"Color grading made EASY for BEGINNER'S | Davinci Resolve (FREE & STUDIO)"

What's up everybody, it's Aparicio, and today this is going to be color grading for beginners. And we're going to be going through my color grading workflow, and I'm going to try to make it as easy as possible for you.
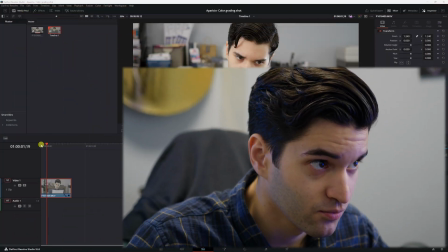(0:16)
So let's get right into it. So we have our shot. Now let's go over to the color page,
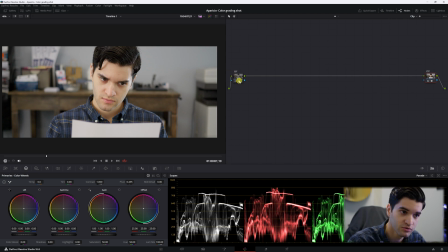(0:23)
and I've set two color space transform nodes, and I'm going to be grading inside of those. I will probably have to make a separate video on color space transform. So I shot in Vlog Apple ProRes.
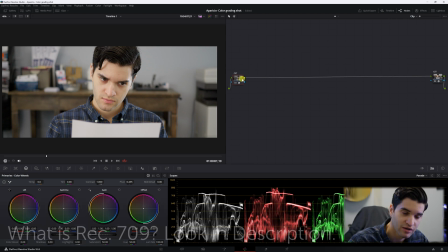(0:38)
We're gonna look at this image. We're kind of sitting in Rec 709, and I'm just gonna adjust my exposure and my white balance. We're gonna color correct right now, guys. Okay, so what we're gonna do is we are going to first just create a node, right click,
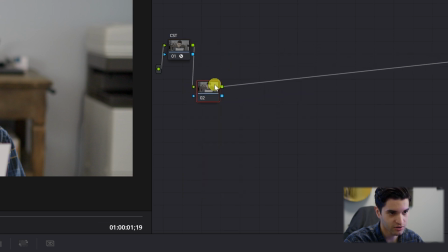(0:55)
add node, and then add a serial. Okay, all we're gonna do in this one, we're gonna call it primaries.
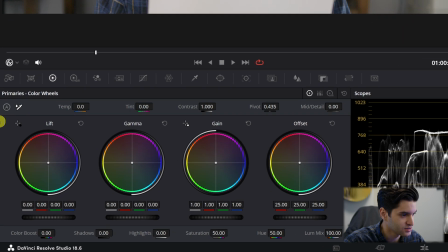(1:03)
If you go right here to your wheels, these are our primary color wheels, so that's what I'm gonna be adjusting in this node here.
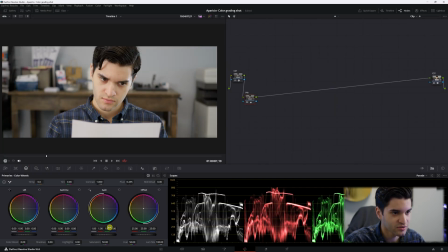(1:12)
So I'm gonna create a sort of cinematic look, but also a natural feeling look. I don't want the look to be too distracting, or you can tell there's a creative look on it. So all right, so here are your scopes, your parade. These are your scopes under your parade.
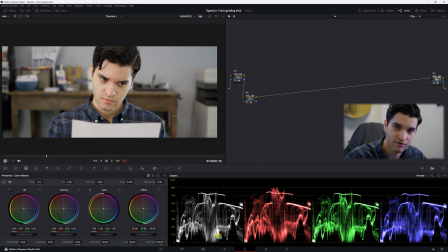(1:30)
So you kind of want to check your scopes while you're editing, and you want to know how to read the scopes, all right? So down here is 0, and then up here is 1023. And if I put my gain, which is my highlights, targets the highlights, if I put that all the way up,
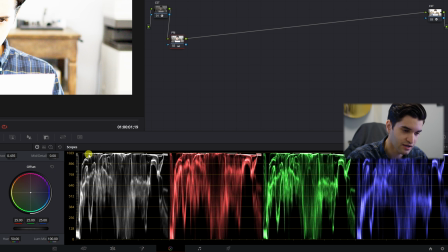(1:46)
and it starts to break, the highlights start to break at 1023, you see that? And then I'll go right here to reset it.
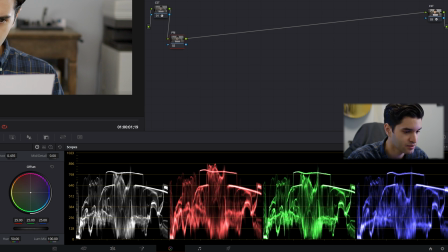(1:53)
And if I go to my lift, which targets my shadows primarily, you can see it's going past that and it's breaking my shadows.
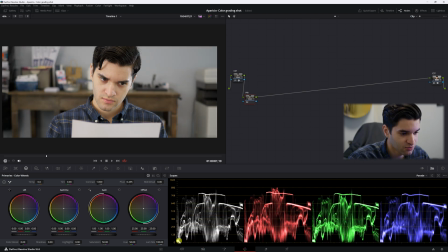(2:01)
That means there's no longer information in the shadows, okay? So we don't want it to really be touching this bottom line, the shadows.
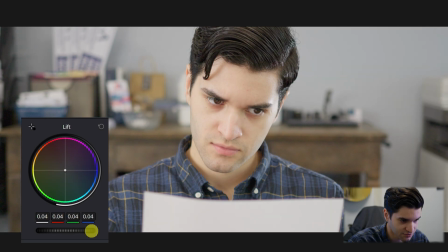(2:10)
So I'm just gonna open the image a little bit. I'm just gonna lift that. Now you can see we have some room down here.
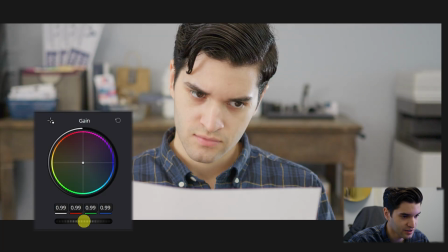(2:15)
And then the highlights, I will keep about right there, around 768.
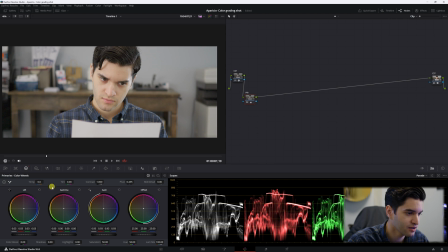(2:21)
Okay, and then we come to our gamma here. And as you can see, guys, this is going to target primarily our midtones.
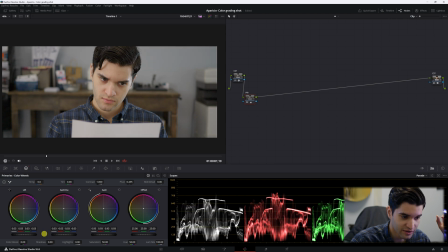(2:30)
Let's drag that down to bring our image to a natural look without crushing the shadows. Okay, and then we can go back to our highlights and bring that up a little bit. Okay, cool. We kind of have a neutral look here. All right, and then offset over here pretty much controls the whole image.
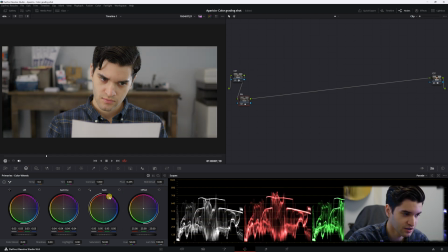(2:49)
So this is pretty much all I do with my primaries.
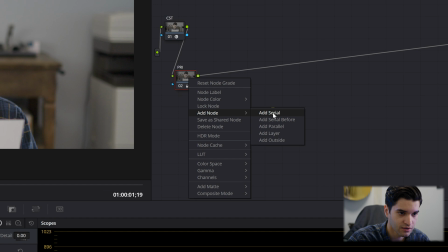(2:53)
And then you're going to create another node and a serial node, and you're gonna call that curves.
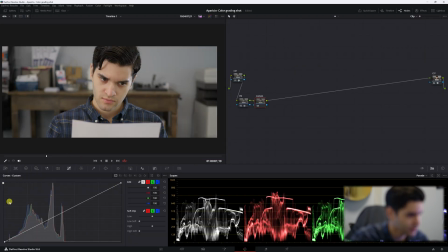(3:01)
Okay, now the curves are right here, and this is similar to the wheels. You can pretty much do the same thing. If I go like this, I'm bringing up my highlights, and if I go like that, I'm bringing down my shadows.
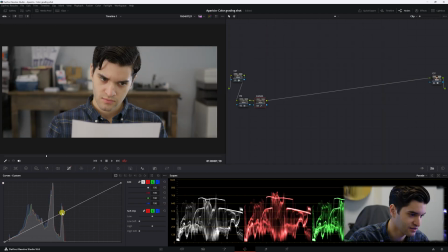(3:16)
Oh, we don't want that. Uh-oh, what did I do? And then the midtones, you can control right in the middle. Okay, so right here, you go up here to reset it.
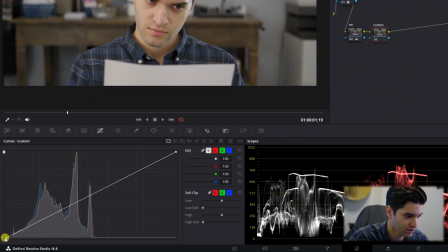(3:26)
So now what we're gonna do is, this right here, we can bring it up a little bit to bring up the information in our shadows.
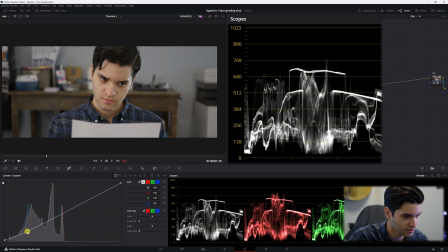(3:35)
And then I'm gonna go right here, just bring those shadows down.
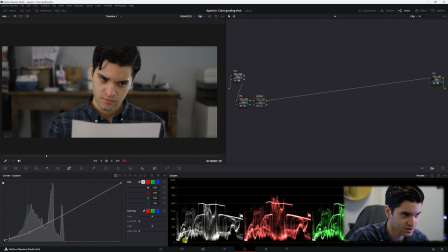(3:40)
But we're still not losing information in the shadows, as you can see. And then we're gonna create a classic S curve, because it looks like an S. We're gonna come right here
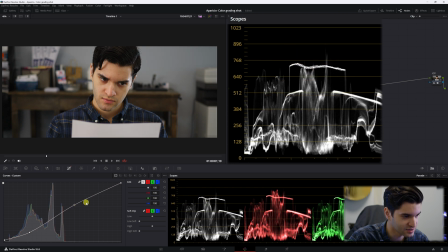(3:52)
and bring that back up to around 768 for a more cinematic look.
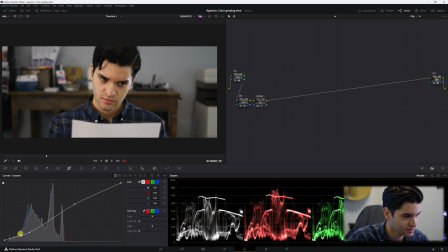(3:59)
All right, and it kind of emulates an S the way it is shaped. That's why it's called the S curve. Now, guys, don't panic, okay?